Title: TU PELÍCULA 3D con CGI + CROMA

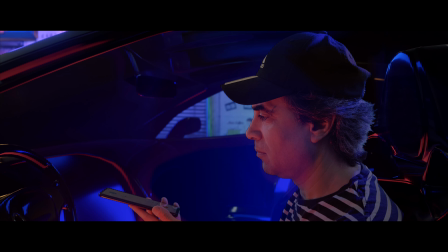(0:07) estoy en el lugar indicado. ¿Para qué baja las ventanillas? Para que me vea la cámara. A su izquierda está el elevador.
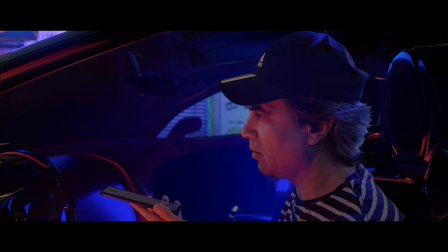(0:21) ¿Esa porquería? Ok. Sea discreto. Nadie se tiene que enterar de lo que hay en ese maletín.
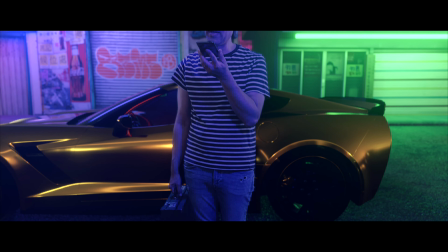(0:30) No te preocupes. Ya me ocupé que en el diseño de la escena no hubiese gente.
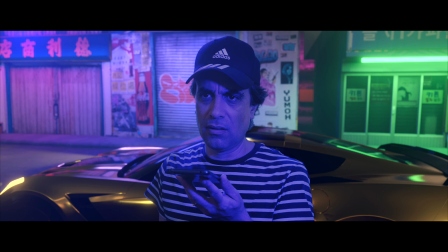(0:37) ¿Qué gana de hinchar? ¿Tener que subir en eso? ¿No podríamos haber quedado aquí, en la calle, a nivel de suelo?
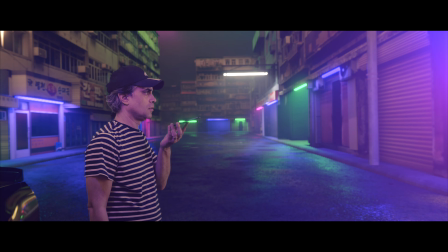(0:43) Le recuerdo que el que tuvo la idea para este tutorial fue usted. Para mí hubiese sido mejor y más cómodo no estar poniendo mi voz.
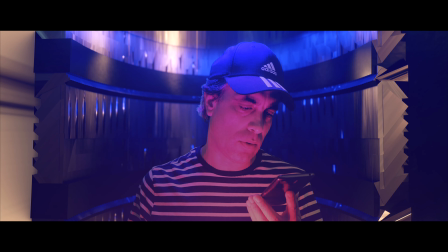(0:51) Gracias por la colaboración y la buena onda. De nada. Estoy siendo irónico. ¿Y dónde están los botones o lo que sea para subir en esto? Yo me ocupo.
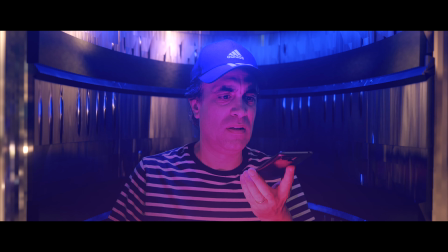(1:04) ¿Qué pasó? Lo acabo de parar yo, para que haga el tutorial. ¡Pero esto no terminó!
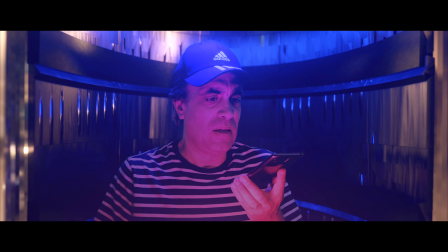(1:09) Va a terminar cuando finalice el tutorial. ¡Esto urge! ¡Habíamos quedado al cuando...! Final del tutorial.
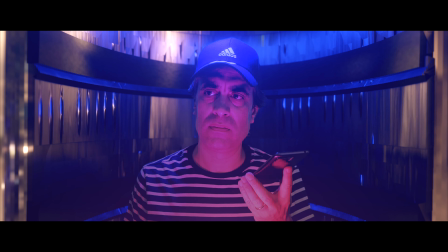(1:14) Tutorial. Final. Final. Tutorial.
Soy Cristian de Leluz Producciones y hoy te traigo un tutorial donde te voy a explicar cómo poder hacer una película en un entorno 3D en tu casa, aunque no tengas demasiados medios, pero sí brindarte el conocimiento para que puedas desarrollar las técnicas y llegar a resultados increíbles.
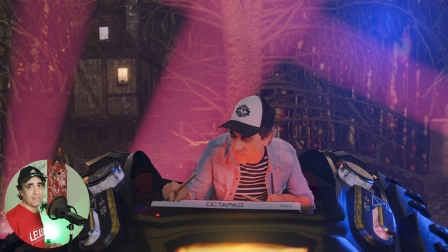(1:36)
Ya hice algún tutorial sobre este tema, pero esta vez lo abordé de otra forma para brindarte otras técnicas, otras herramientas que pueden venirte muy bien.
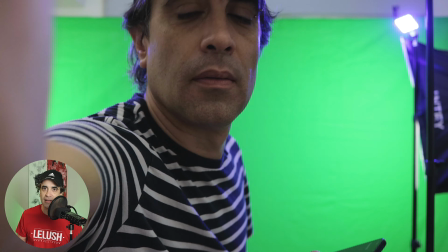(1:44)
Y sin más preámbulo, te voy a explicar un poco el proceso creativo que fui adoptando a la hora de realizar este pequeño cortometraje,
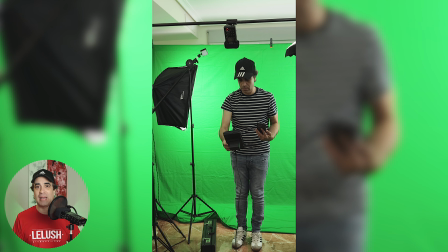(1:52)
sketch o llamarle como quieras, y para que vayas viendo un poquito cómo lo que hice.
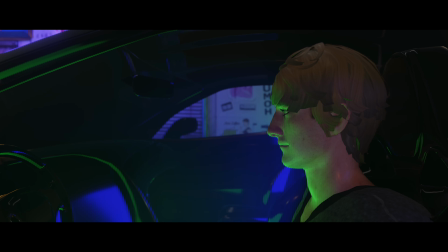(1:57)
Para este trabajo fue muy importante ir haciendo
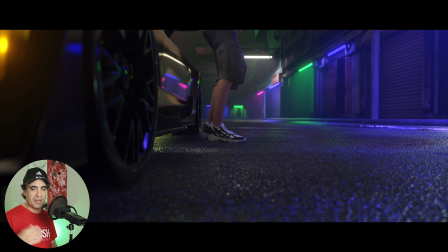(2:02)
un storyboard, para ir viendo un poquito cómo funcionaba con un modelo 3D, cómo incidía la luz también, para darte una idea a la hora de grabarte con un croma.
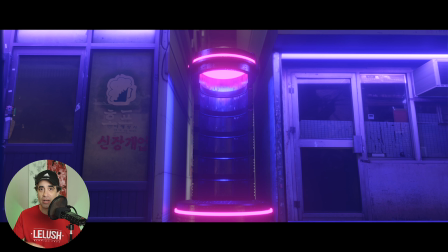(2:09)
Esto es fundamental porque a la hora de grabarte con el fondo verde, bueno, puede ser azul también. Es muy importante tener esto en cuenta porque el tema de la iluminación va a hacer que te puedas integrar mucho mejor.
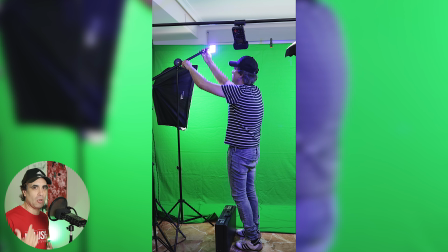(2:19)
Entonces, sabiendo un poco cómo reacciona esa luz en esos ejemplos que fui sacando, es como voy a iluminar a la hora de grabarme con el fondo verde.
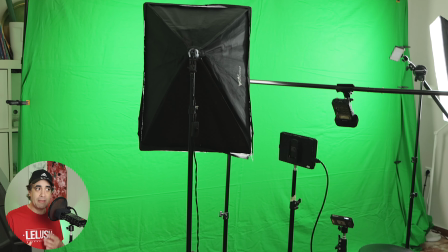(2:27)
Esta vez monté una tela mucho más grande porque había un plano que yo quería hacer que iba caminando hacia el elevador.
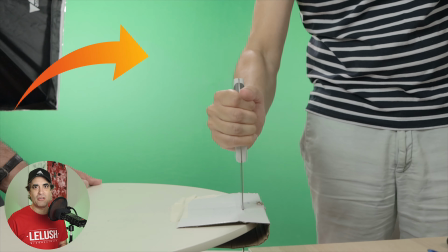(2:32)
Entonces, lo otro que tengo realmente es muy pequeño y no me iba a permitir caminar. Simplemente iba a estar quieto.
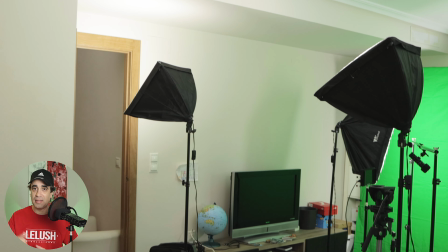(2:38)
Luego lo que hice fue poner luces que iluminen el techo, las paredes,
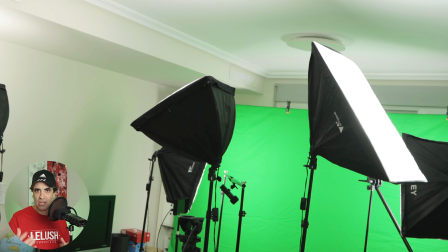(2:41)
para esa manera me hagan como un efecto de relleno, que no me den a mí directamente, ya que la escena donde me iba a poner,
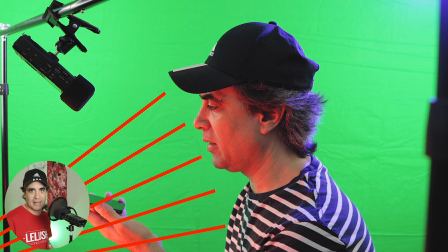(2:48)
lógicamente, no predomina la luz blanca. Pero sí que es importante ponerla como relleno.
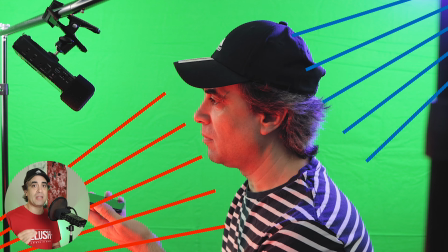(2:52)
Pero aquí lo principal es darle la prioridad a la luz azul y roja en este caso.
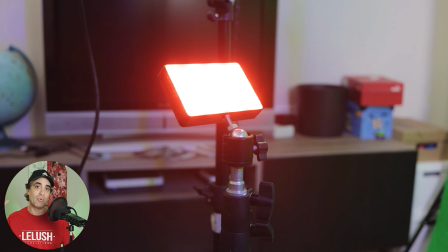(2:57)
La roja que viene por delante y luego la azul que va por detrás, me separa del fondo. Me gusta cómo queda. Una cosa que hay que tener muy en cuenta es no utilizar luces verdes en tu entorno 3D, porque luego si vas a poner luces verdes con un croma verde y estamos fritos.
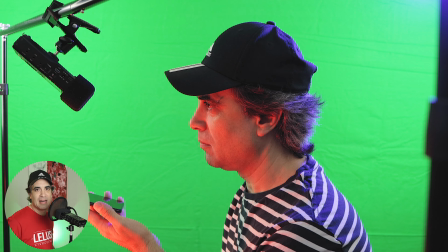(3:11)
No hagas como yo, que no me di cuenta, puse la luz verde en el coche, pero no pasa nada. A la hora de grabar me di cuenta y lo que hice fue grabarme con una luz roja, como esta.
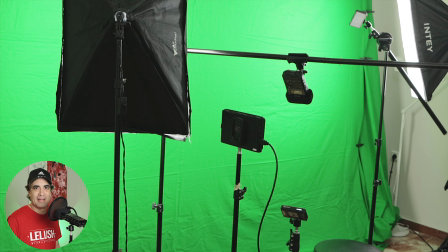(3:20)
Total, luego cambio la luz en el entorno 3D y no hay problema. Ahí ya podés ver cómo grabo el audio, que utilizo esta misma grabadora. Me gusta mucho la calidad que tiene y además me evito tener un boom y todo eso, ¿no? Porque si no, hay que apañarse, digamos, con las cosas que uno tiene y si te dan buen resultado, ya está, no importa cómo. Yo me las ingenié y monto ese pequeño arco, le pongo la grabadora y de esa manera puedo grabarme muy bien.
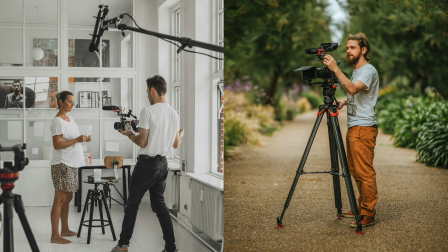(3:40)
Y no sale en el plano, que es lo que importa, ¿no? Si no, ya te toca poner un boom, el trípode, no sé qué, el pie y son más gastos y para qué.
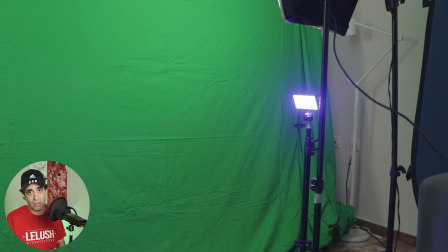(3:47)
En los demás planos me fui grabando también, predominando la luz azul. Generalmente, porque es realmente donde yo me iba a colocar luego, ¿no?
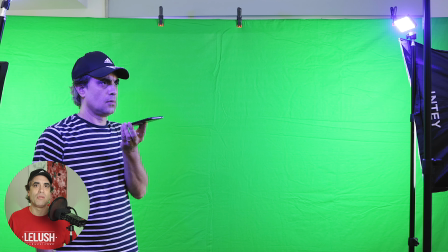(3:54)
Para que tenga un sentido, pero también lo iba alterando con algunas luces, por ejemplo, en el elevador de color fucsia, ¿no?
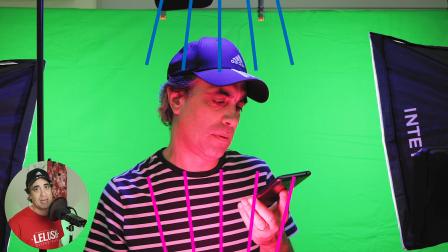(4:00)
O magenta, ese tipo de color, donde la luz azul viene de manera cenital por arriba y luego por debajo la luz en color fucsia.
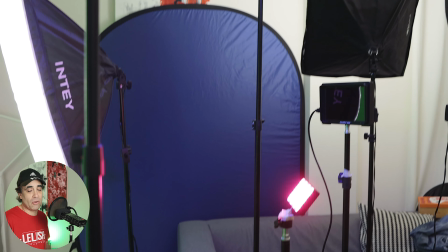(4:06)
Esto es lo primero que hay que tener en cuenta a la hora de afrontar este tipo de producción.
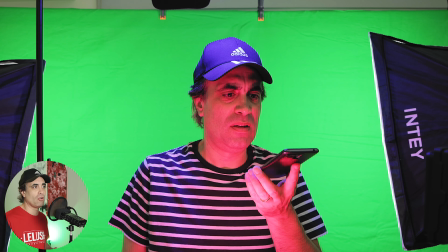(4:10)
Esto va a ser muy simplificado, simplemente lo que me interesa mostrarte es todo el proceso creativo, pero no explicarte en detalle lo que hago, porque nos puede dar el año 2035 y seguimos con el tutorial.
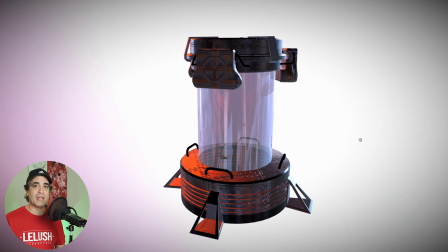(4:22)
Para el elevador, lo que hice fue utilizar un modelo de Sketchfab de un incubator o incubadora.
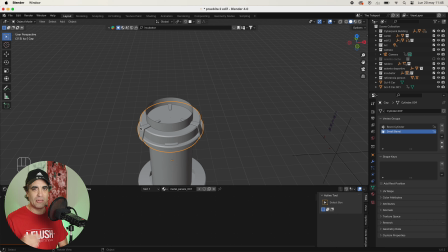(4:28)
Y simplemente lo fui modificando, haciéndolo a mi gusto, quitándole cosas, cambiándole eso que tiene ahí en el medio, digamos que es como un vidrio le puse.
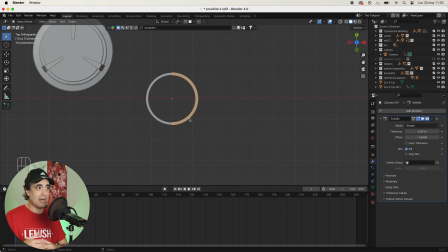(4:36)
Y luego lo que hice fue adaptarlo para que se abriera, ¿no? Que fueran dos puertas que se abren y se cierran, lógicamente para que se adapte a la historia.
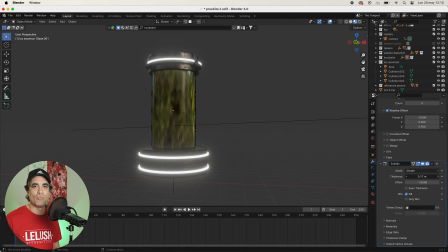(4:43)
Además de ir poniéndole alguna luz también y todo eso para que vaya destacando un poco. Luego utilicé modelos gratuitos de la página CG Trader.
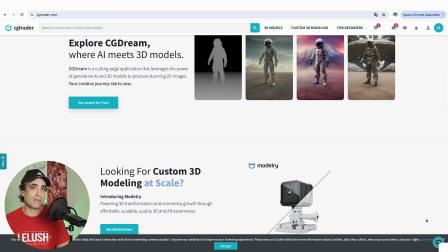(4:51)
La verdad que tiene diseños que están muy buenos, lógicamente, en el modo gratis te estoy hablando,
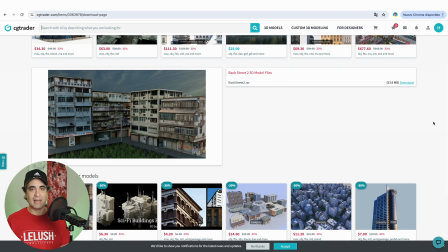(4:56)
también hay de pago, no son caros, pero bueno, acá vamos siempre a lo gratis o low cost.
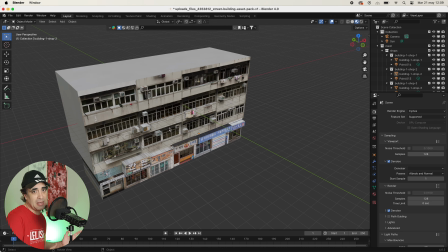(5:02)
Lo que hice fue quedarme con distintos modelos, los que vi que me gustaban más, escenas y en otros casos modelos, y los fui combinando de alguna manera, los fui adaptando
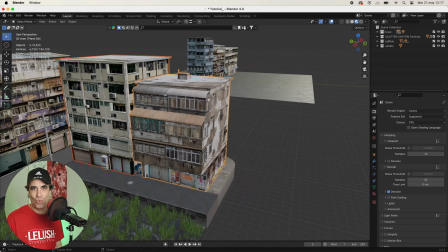(5:12)
hasta ir plasmando lo que yo tenía en mi cabeza y lo que me imaginaba y lo que me iba pidiendo el cuerpo ahí, ¿no? Para trabajar la escala lo que hice fue agregar un humano, un MetaRig.
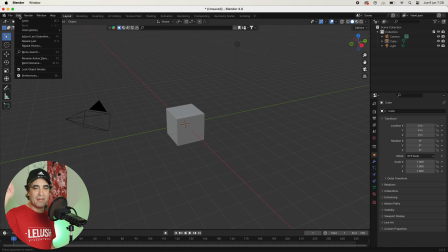(5:19)
Para eso tenés que tener instalado el addon, como siempre, edición, preferencias, le pones ahí, ¿qué le ponía?
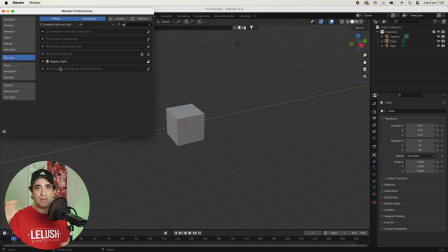(5:25)
Ah, Rigify, y de esa manera lo validas y ya está, y guardas los cambios.
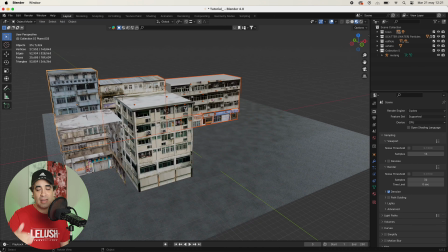(5:30)
De esa manera tendrás la opción para poder poner lo que yo puse ahí, que es este esqueleto, esta armadura, y así nos hacemos un poquito la idea, la escala, ¿no?
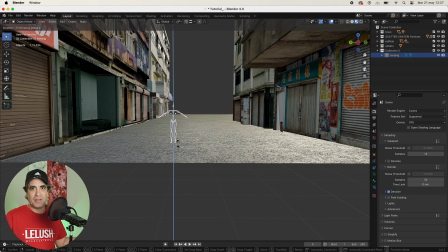(5:37)
Para hacer todo lo que voy a ir poniendo que tenga un poco de sentido también, porque si no, vas un poco ciego ahí.
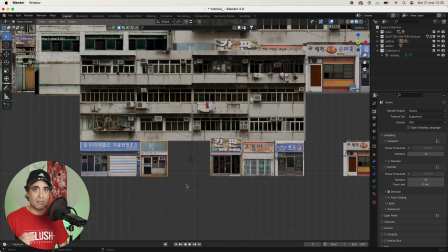(5:42)
Como te decía antes, fui adaptando los distintos modelos, los iba cambiando cosas y todo para que no sea muy repetitivo, ¿no?
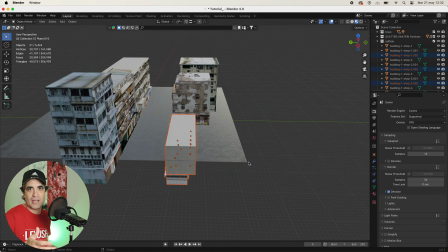(5:49)
En esa calle, esa pequeña ciudad, bueno, ciudad no, una calle, que no estuvieran los negocios, por ejemplo, repetidos, ¿no?
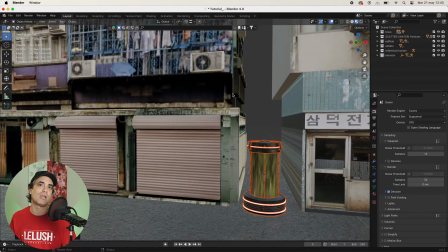(5:54)
Fui buscando un poco la alternancia, ¿no? Le fui haciendo un hueco también ahí al elevador, muy importante, porque es parte de la historia.
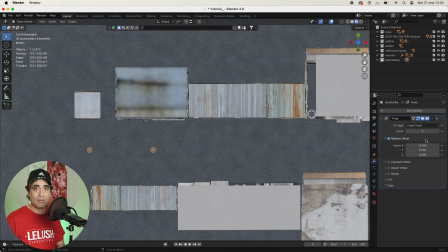(6:01)
Luego también fui poniendo alcantarillas, los postes de luz con los cables, eso me gustaba mucho también como queda, porque le da ese rollo, ¿no?
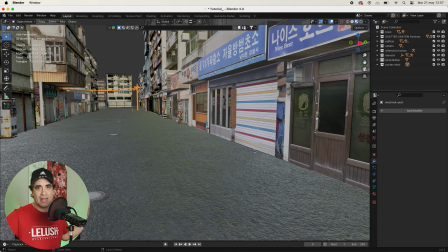(6:08)
A este tipo de entorno. Si no hay cables no funciona, ¿eh? Ya está, por más bueno que esté, si no ponemos cables con postes de luz, ya arrancamos mal.
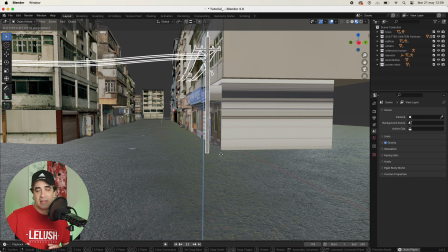(6:15)
Y luego es ir duplicando esos postes hasta ir poniendo los que me gusta, así como queda.
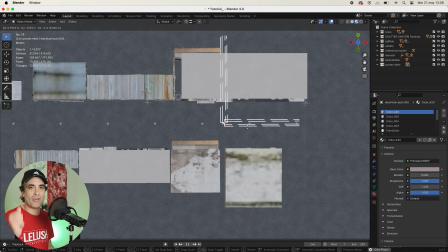(6:20)
No voy a poner uno, claro, hay que poner varios para que quede bueno. Bueno, y llegó el momento de poner el coche, lógicamente, un Corvette.
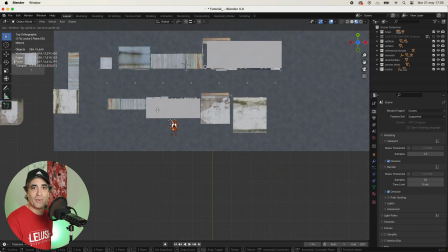(6:25)
No me voy a poner un Fiat 600 de los antiguos, ¿no? Ya que está ahí, con todo.
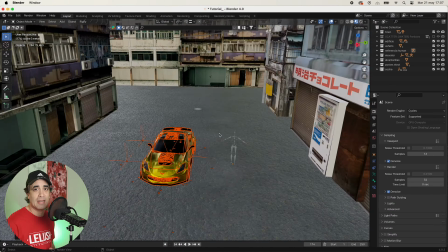(6:29)
Y también descargué otra escena, que me gustaba el suelo que tenía, por el efecto mojado, me gustaba más cómo quedaba con respecto a la que tenía antes.
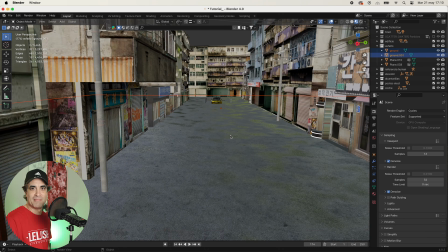(6:36)
Entonces, nada, metí cambiazo y ya está. También aproveché esta escena, los tubos fluorescentes.
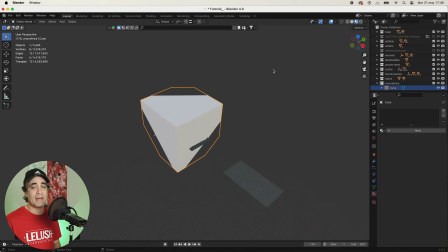(6:41)
Para darle un poquito más de rollo al ambiente, lo que hice fue generar una luz volumétrica, haciendo un cubo.
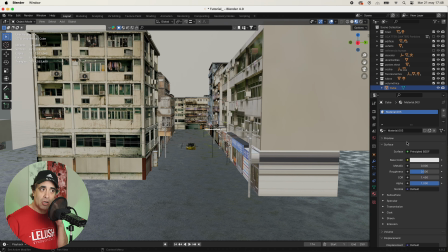(6:47)
Un cubo grande, para de esa manera generar esa luz, bueno, como si hubiera humo, una neblina en el ambiente.
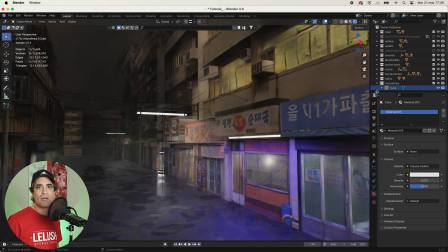(6:54)
Más cinemático, si se quiere, y me gusta mucho más cómo queda. Y lógicamente, hay que iluminar también, ¿no?
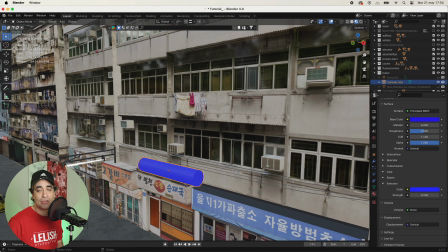(6:59)
Hay que ir poniendo luces y todo eso para que esto vaya ganando. Para eso creé un cilindro, que le toqué la emisión, en color azul en este caso, pero luego voy a ir jugando con distintos colores,
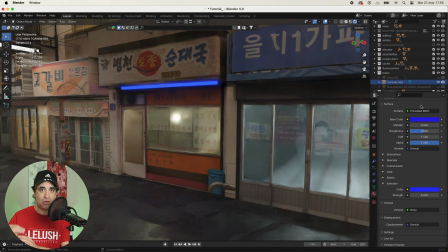(7:08)
que se combinen bien, para ir poniéndolos en... bueno, en los locales que ves ahí, y de esa manera quede mucho mejor el acabado.
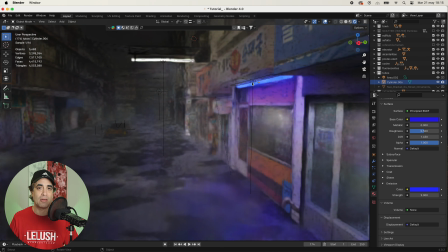(7:14)
También está bueno potenciar este efecto de luz con una luz de área, porque de esa manera vas a conseguir que la luz tenga un mayor alcance y quede más bonito el acabado también.
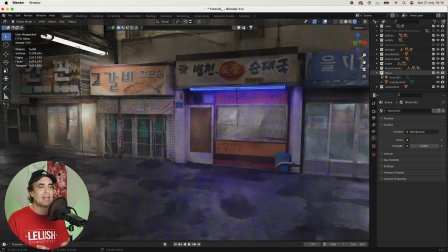(7:23)
De esta manera conseguimos dar la sensación de que realmente está iluminando el tubo, pero la luz está ayudándole, ¿no? Y queda mejor. Además, le cambié el color a las luces del elevador, me salió con rima, ¿eh? Para jugar un poco con los colores, con la rueda de colores y todo.
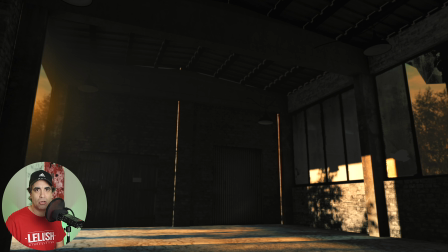(7:36)
Por aquí te dejo un tutorial donde te explico muy en detalle cómo jugar con los colores, cómo sacarle más partido al tema de la iluminación y que tus producciones ganen mucho más.
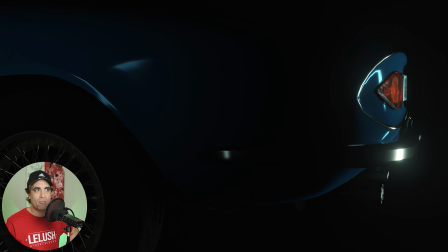(7:44)
Porque, ¿de qué sirve una buena escena, un buen diseño o lo que quieras si está oscuro? O si no está iluminado bien, no sé. Bueno, por ahí te lo dejo.
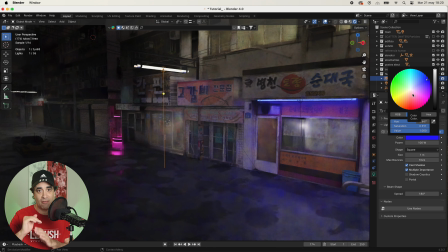(7:53)
De la misma manera también potencié lo que es el fluorescente que ves ahí, poniéndole una luz blanca, lógicamente.
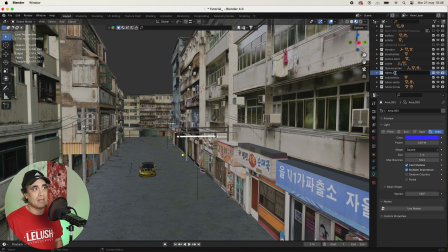(7:59)
Y luego simplemente es empezar a duplicar para ir duplicando las luces y poniéndolas en los distintos negocios.
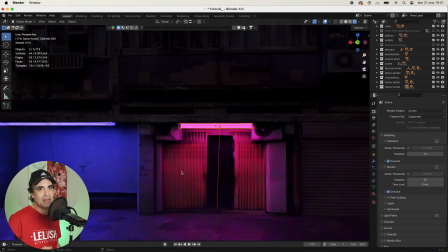(8:06)
Y bueno, además cambiar el color también y darle un poquito más de vida a esta escena, ¿no?
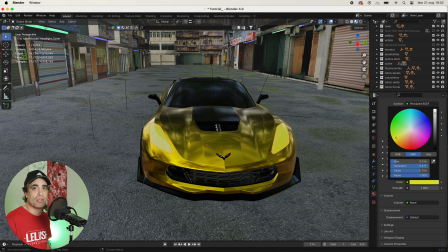(8:10)
También lo que hice fue potenciar lo que es la luz del coche, para eso seleccioné las luces y las cambié por emisión.
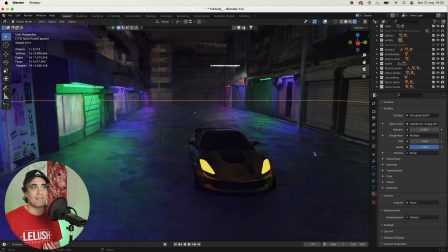(8:15)
De esa manera ya van ganando bastante.